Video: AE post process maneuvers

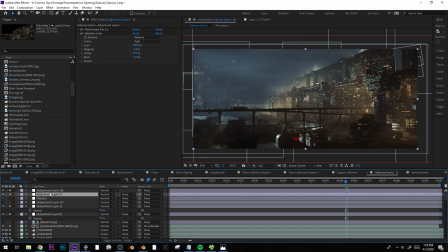(20:43)
You go a little nuts. Okay, and at the end I threw in one more selective color just to dial things in a little bit more.
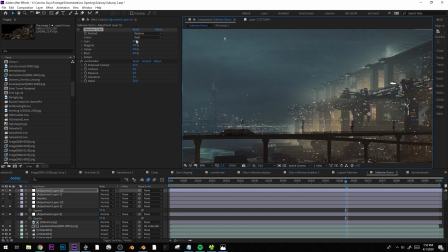(20:53)
Oh yeah, I think the sky was too green. I was like, be blue again.
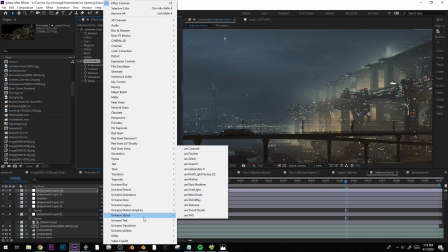(20:57)
And this is just a one of the universe effects, and it adds too much contrast.
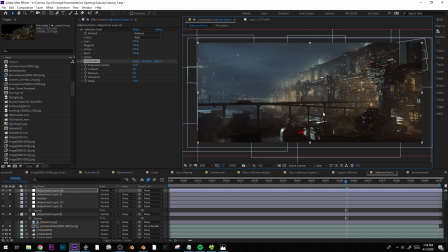(21:07)
It just kind of pops everything out. So yeah, that's basically what I do on most of my images.
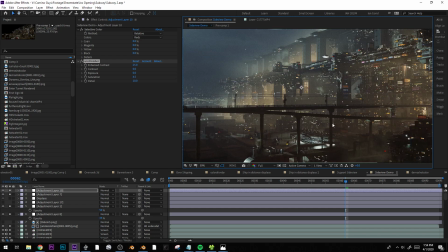(21:16)
I'm usually doing some version of this,
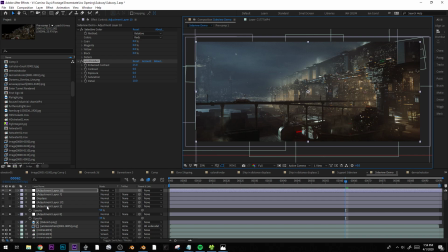(21:20)
adding the grain and the diffusion, with the Gaussian blur down here, is a lot of it. That's too much. That is too much. So I don't know if any of that was useful, but there you go.